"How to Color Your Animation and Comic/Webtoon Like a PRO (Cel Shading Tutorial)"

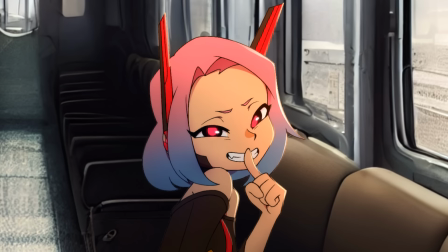[0:00]
There is a big difference between this and this, but it's not on the time and effort required.
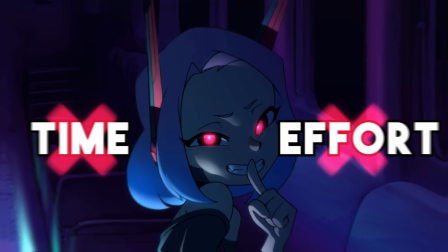[0:06]
By the end of this video,
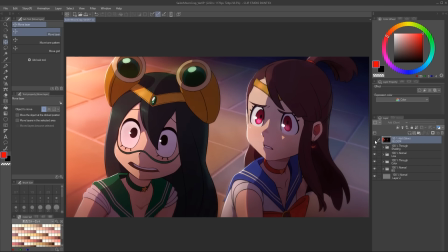[0:07]
you will know the 7 things you can do to make your animations and comic panels look professional and to develop your own coloring style.
We bring you tonight's exciting story.
Cel Shading.
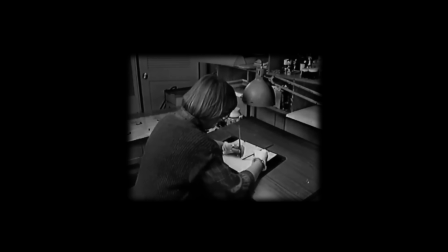[0:25]
Cel shading is a style that emulates how artists would grab a transparent
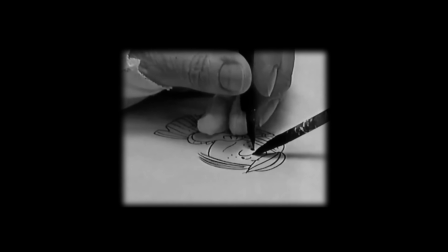[0:29]
sheet called a cell and then trace the animator's drawing using ink.
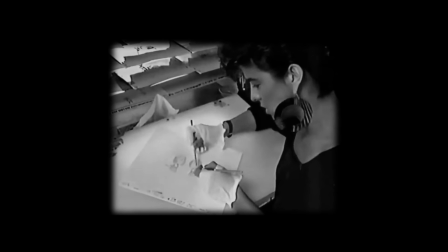[0:34]
Other artists would then flip these cells and fill in each of the character's colors, painting flat shapes with well-defined edges.
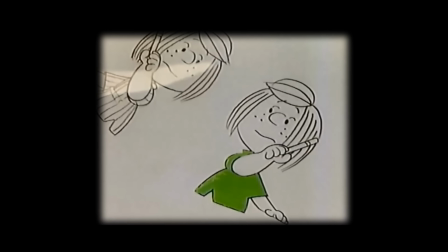[0:42]
To this day, this look is one of the most used methods to color a production, no matter the budget or the time frame.
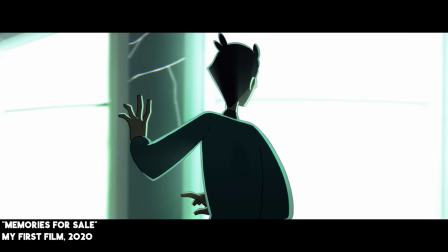[0:49]
But there's so much more to it than just flats. To me, this is an opportunity of using color as a character in your story.
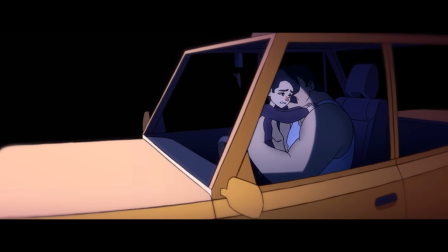[0:57]
Trust me, sometimes color can speak louder than the characters themselves.
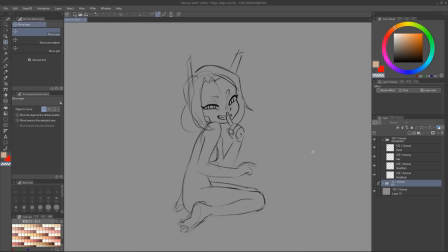[1:01]
I'll be using Clip Studio, but everything we're about to see applies to Photoshop or any other illustration software.
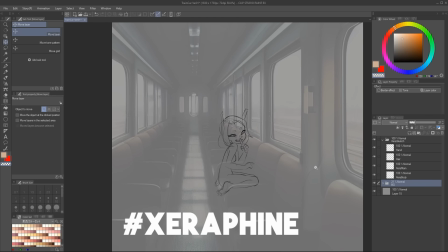[1:07]
I will be shading this drawing of my OC Seraphine on a train car. We'll talk about the background later in the video.
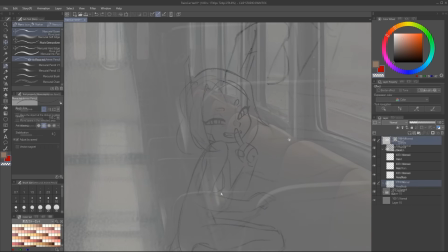[1:13]
For now, let's focus on the character. I'll start with a line art pass, cleaning up my sketch just like you would.
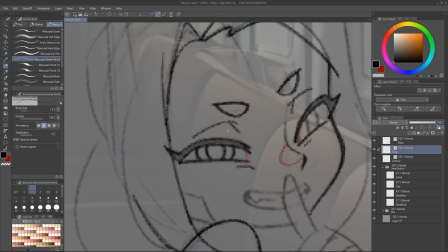[1:19]
Once I have this, let's fill the entire character with a flat color that I will be using as a selection.
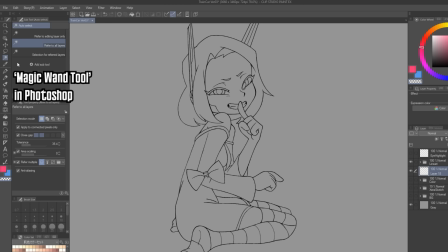[1:25]
The way I prefer doing things is by using the Auto Select tool, set it to Refer to All Layers, and then make a selection outside of the line art.
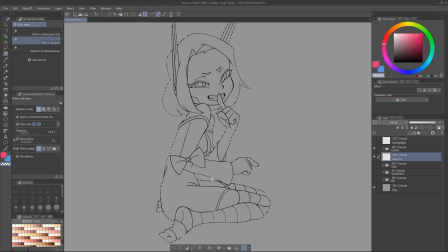[1:34]
Then reverse the selection by clicking in the Select menu, going to Invert Selected Area.
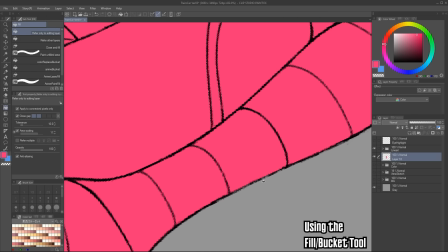[1:39]
And now you can just fill in the color in a new layer. Then we can move on to color flats.
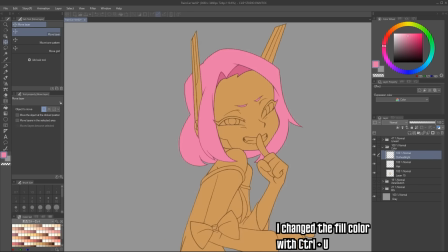[1:44]
We are not thinking of a light source yet, just the literal colors each part has.
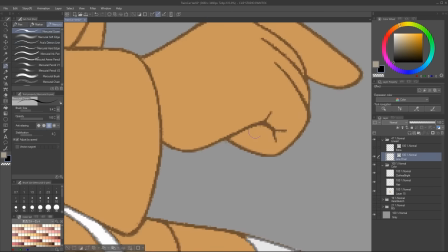[1:50]
These are the settings I recommend. We will always have to go back and polish these shapes a bit by lowering the line art's opacity and filling the parts left unpainted.
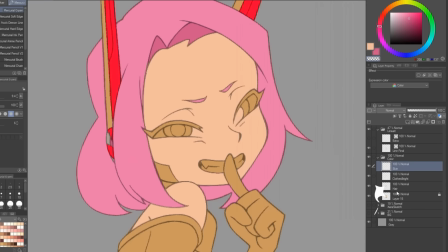[1:58]
We can go to our base color layer and click on the thumbnail by holding the Ctrl
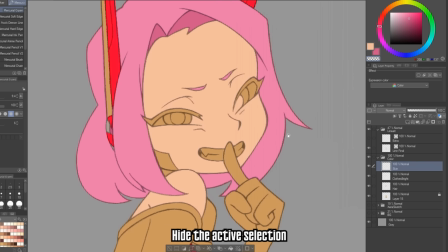[2:03]
key to make a selection that will help us avoid spilling the color outside of the character.
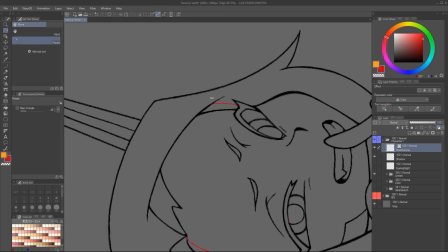[2:08]
We can push this a little further by adding some shadows and highlights to give more volume to our character.
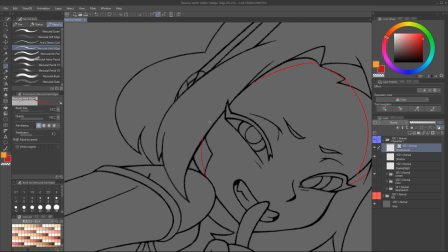[2:13]
I recommend using a hard-edged line to delimit them in animation.
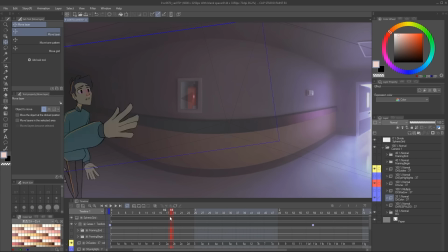[2:18]
That way you can do this on every keyframe and look at how it moves before actually painting it.
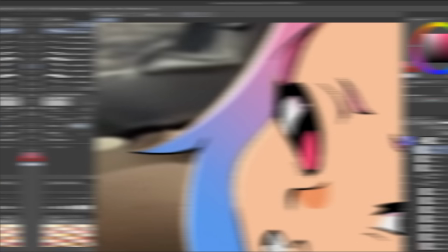[2:23]
If it's just one image, then you can just straight up paint them. This is where a lot of animators and comic artists end their process.
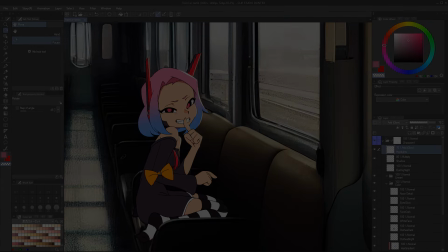[2:30]
Now this is where the real fun begins. Secret 1. Integration pass.
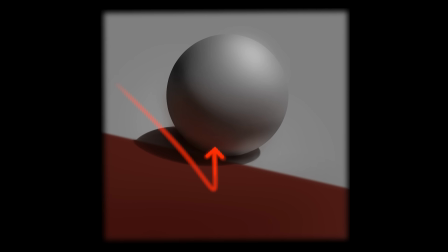[2:36]
In the real world, light is always bouncing around, contaminating every color with the other colors in its surrounding space.
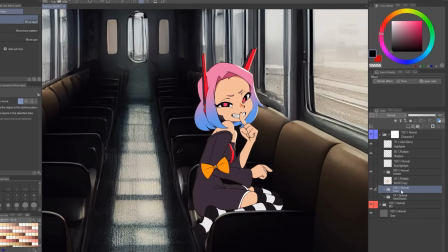[2:42]
The way we're going to emulate this bounce light is by duplicating our flats,
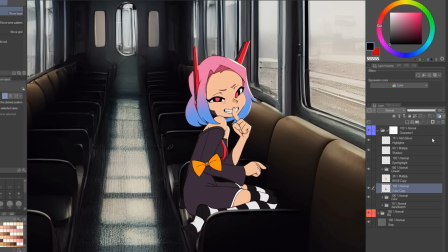[2:47]
rasterize it into a single layer, and then click on this button to colorize it.
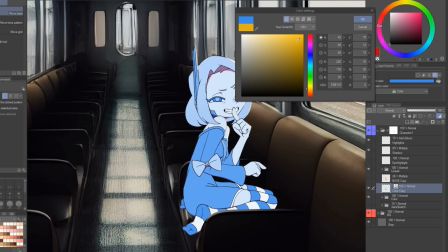[2:52]
We'll select a color that matches the ambient that the character is in. So for now, a brownish orange.
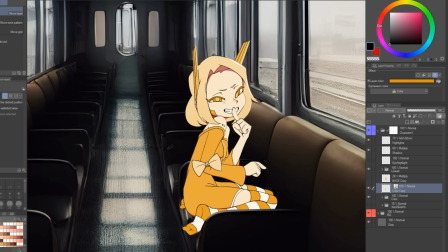[2:58]
And we will set the blending mode to multiply.
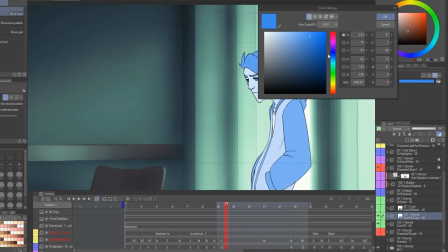[3:01]
Now, if this was an animation, what we would colorize is the entire animation folder where the colors are in.
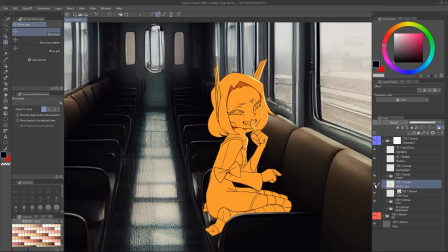[3:08]
But Manu, why colorizing the local colors when you can just throw a flat color on top to do the same thing?
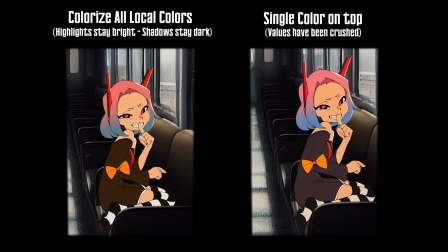[3:13]
The problem with this is it's missing the value information, which is how bright or how dark a color hue actually is. Basically, if you use a single flat color, both your bright colors and your darker colors will lose its punch.
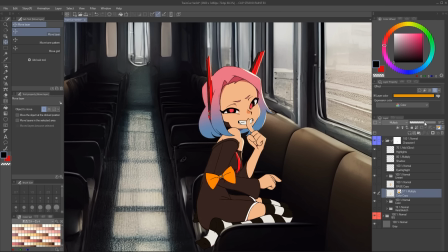[3:28]
Now we will lower the opacity of this layer and you can immediately feel how the character is in this location.
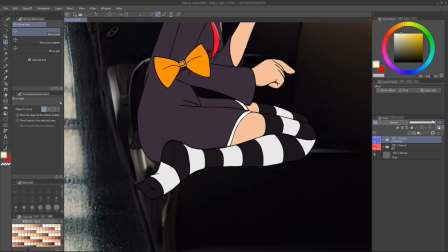[3:34]
That's the power of integration. I also threw the entire character inside a folder and I will click the button to create a layer mask,
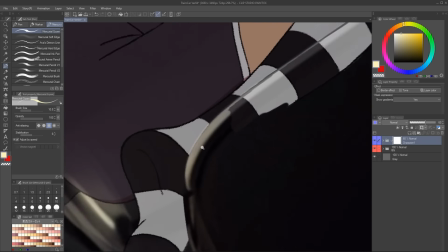[3:43]
lower its opacity and delete everything that's supposed to be behind the armrest. Secret 2.
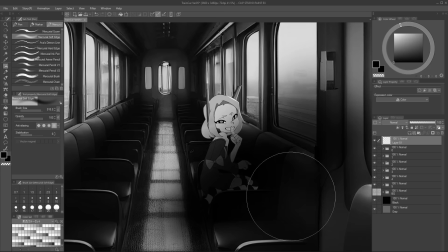[3:48]
Use gradient. Normally when artists think about gradients, they think of painting on top of the entire thing.
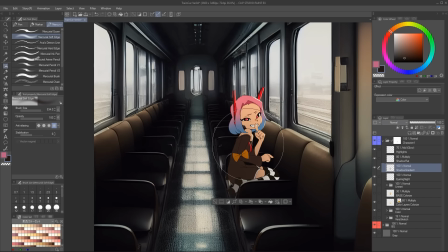[3:54]
We're gonna focus on the character. Using a multiply mode to make things darker, I will start painting on top of the character with a soft edge brush.
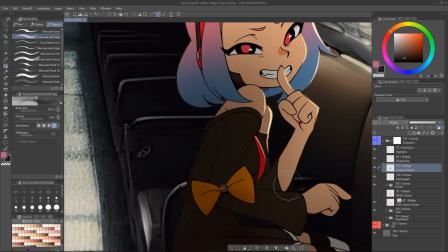[4:01]
I'm not painting with a full opacity, but rather really softly on top of it.
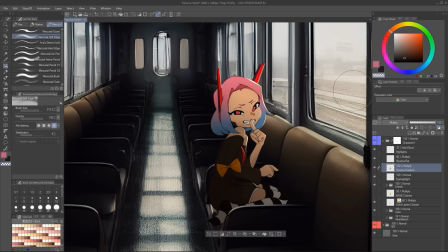[4:06]
You will see that the multiplied mode will help us darken things.
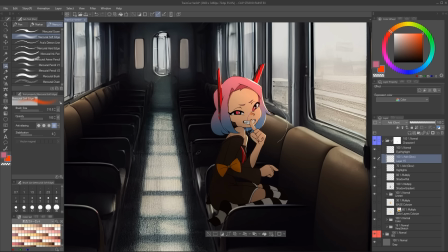[4:09]
And look at how just by adding some shadow, and now by making a new layer with an add blending mode and starting to add highlights to it,
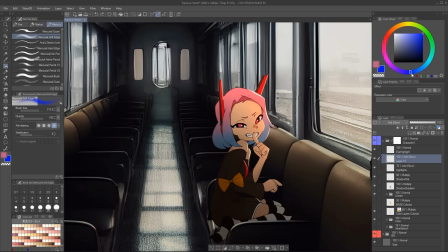[4:18]
suddenly it feels much more realistic and it took less than 30 seconds.
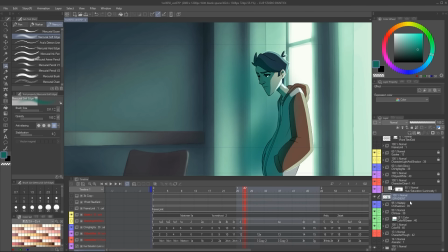[4:22]
In an animation, you would create the layers on top of the animation folder and use the clip to the layer below button, so this is painted on top of the entire animation.
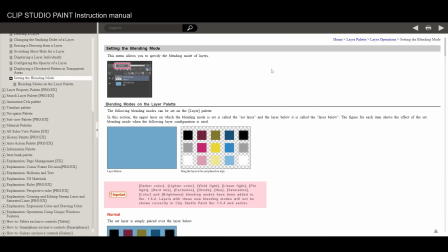[4:32]
Speaking of blending modes, I truly feel every digital artist should understand what each blending mode does, and there's a very easy way to do that.
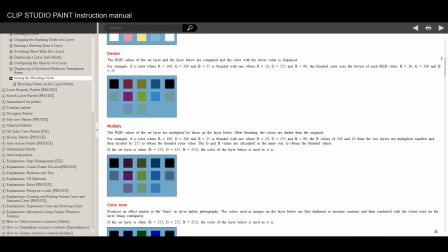[4:41]
Clip Studio Paint has an online instruction manual. If you are using any other illustration software, do not fret, as the same process applies to their blending modes.
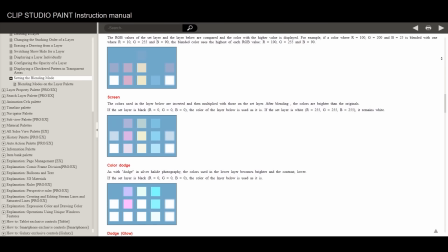[4:50]
You can see the text explains what the blending mode is doing, and then you can see an example with RGB colors and different sets of values.
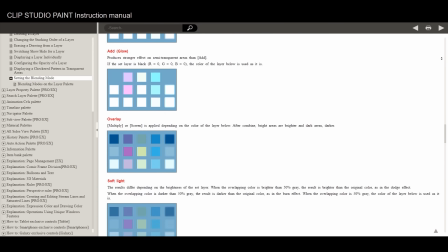[4:58]
Just by reading it one time, you will learn so much that you will be able to apply it for the rest of your art career.
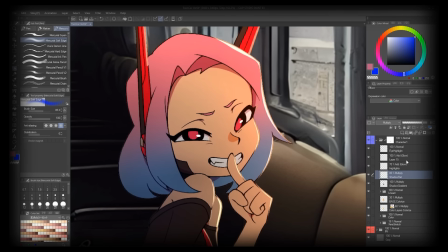[5:04]
Secret 3. Fading shadows and highlights. From this point onward, I'll start challenging what you think a cel-shaded pipeline should be.
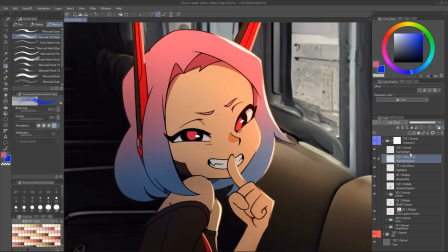[5:13]
Even though the shadows and highlights are flat shapes, they don't need to be a single opacity all the way. With the layer mask button, we'll start subtly erasing both parts of the shadows and the highlights.
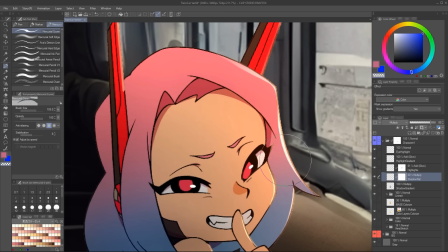[5:24]
But hear me out, you don't ever want the hard edge border to disappear. Otherwise, it will look awful. But you can lower the opacity of certain parts.
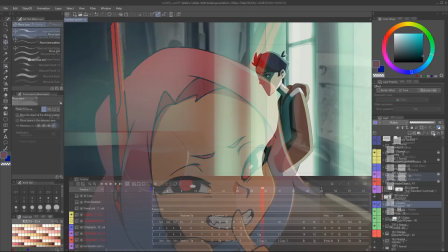[5:34]
And suddenly, it gives the shading so much more depth. Again, when doing an animation, you would take the entire animation folder when you painted the shadows,
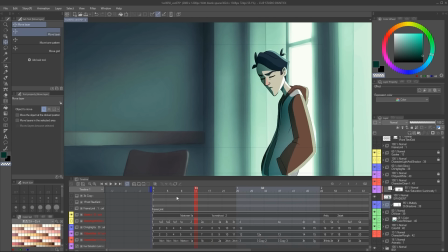[5:42]
create a layer mask, and slightly erase parts of it. Now I will paint some highlights on top of the eyes.
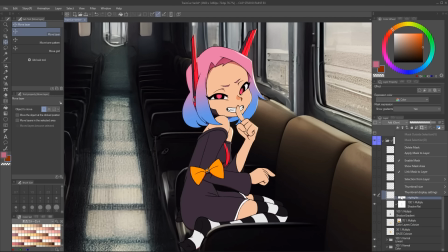[5:49]
And when I turn everything off and disable the masks that we painted on the highlights and shadows, this is what most artists use when they are doing cel shading, it is not bad again.
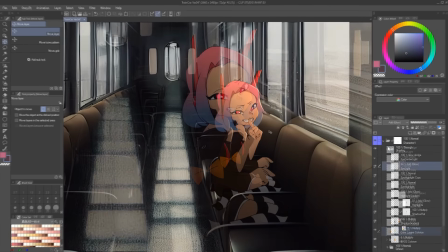[5:59]
But when we turn everything that we just did back on, this is what happens. I think you are aware at this point at how much more value we're adding to the shot.
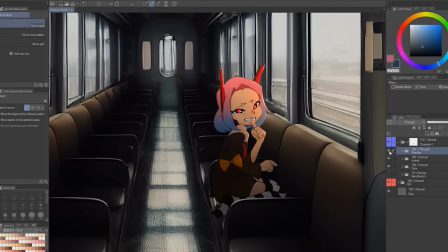[6:07]
Okay, let's start playing with different lighting scenarios, which brings us to Secret 4, volumetric versus flat shading.
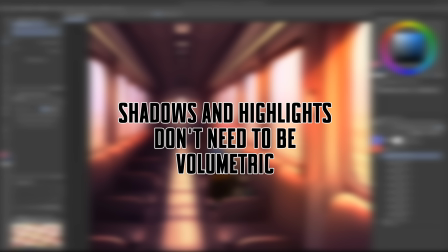[6:15]
Shadows and highlights do not need to be volumetric. I know this sounds insane, but hear me out.
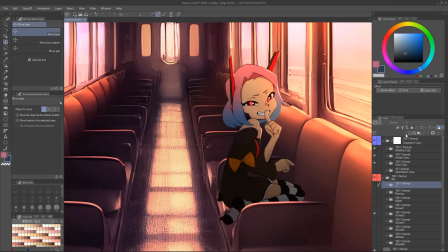[6:21]
For now, we'll just go into a sunset lighting. I will leave what I did to the background for the end of the video.
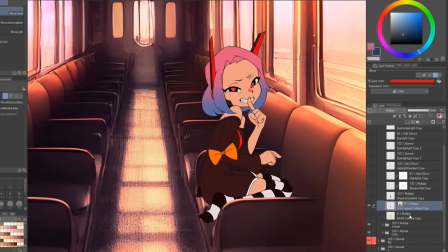[6:27]
Now remember the base that we painted and set it on top of the character.
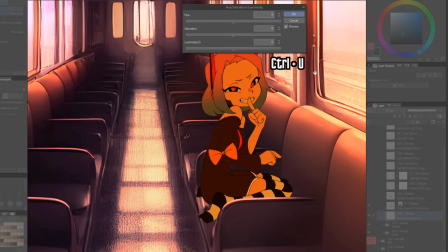[6:31]
Let's colorize it by clicking Ctrl plus U to a more reddish color.
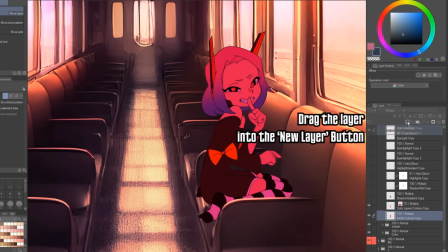[6:37]
What we want to create is a highlight. For this, I will duplicate this same layer and one of them I will offset. Ctrl click on the thumbnail to make a selection and go back to the first one, the one we didn't offset, and just press the delete key.
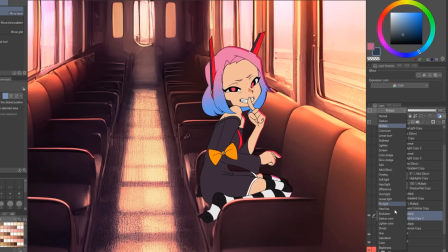[6:52]
And now this one, if I turn it to an add blending mode, you can see we just created a highlight.
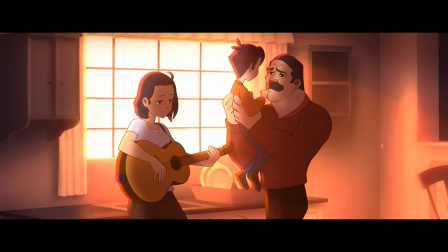[6:59]
This is what I would call a lazy rim light, and it doesn't really work in every case, only when the light is coming from the side or from the back.
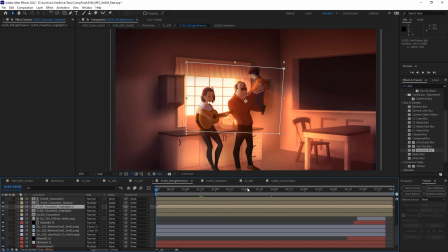[7:07]
But I have used it to illuminate entire scenes without having to draw a single highlight,
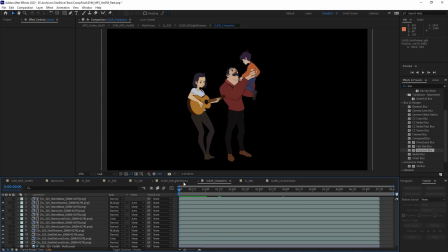[7:12]
as we will see in our next video, where we will dive deep into post-production for animation.
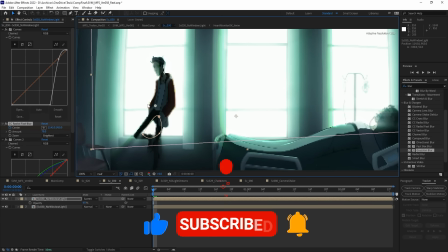[7:19]
But for you animators out there, consider this video as part one of the post-production video.
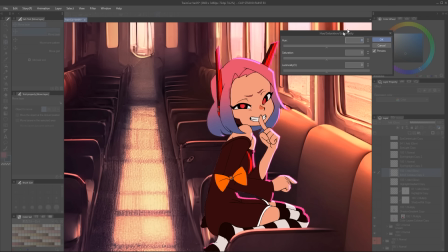[7:25]
For comic and webtoon artists, you are in the right place, I will explain everything you need right here.
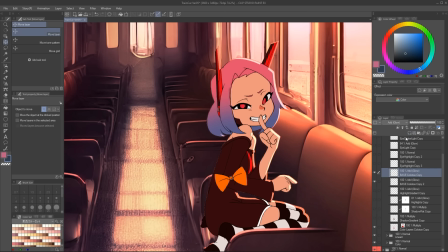[7:30]
Now let's duplicate this highlight and go to Filter, Blur, Gaussian Blur.
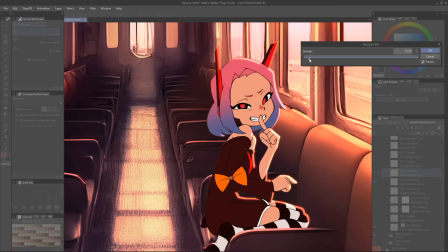[7:36]
What we're trying to make is the colors bleed a little bit, to make the highlight more pleasing to the eye.
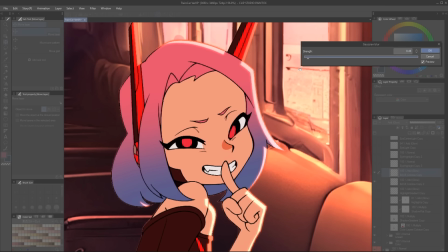[7:41]
One thing that I love is by having it on top of the line art, it is also changing the color of the line art.
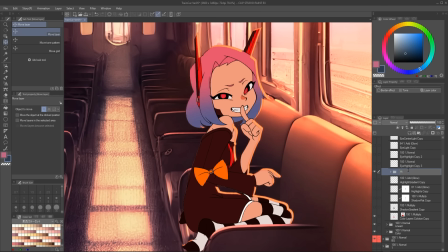[7:47]
I will do the same thing as in last step and start masking out certain parts of the highlights.
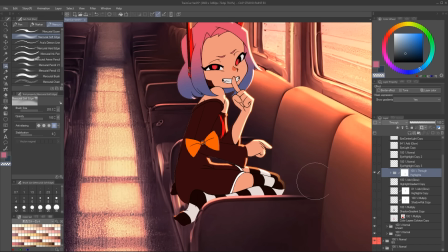[7:53]
But I want you to notice that it's really not following the volume of the character, yet it works perfectly.
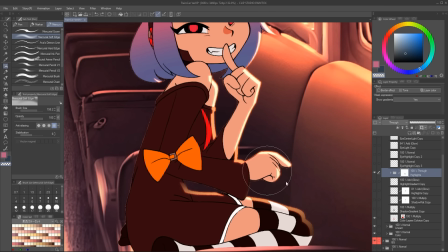[7:59]
Highlights just need to sell the illusion of where the light source is.
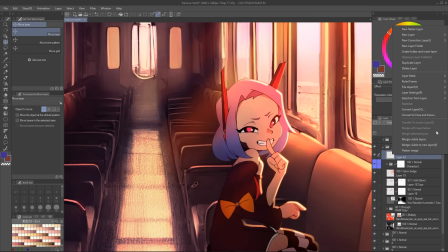[8:03]
Just like highlights don't need to be accurate, shadows only need to sell the illusion of the volume of the character.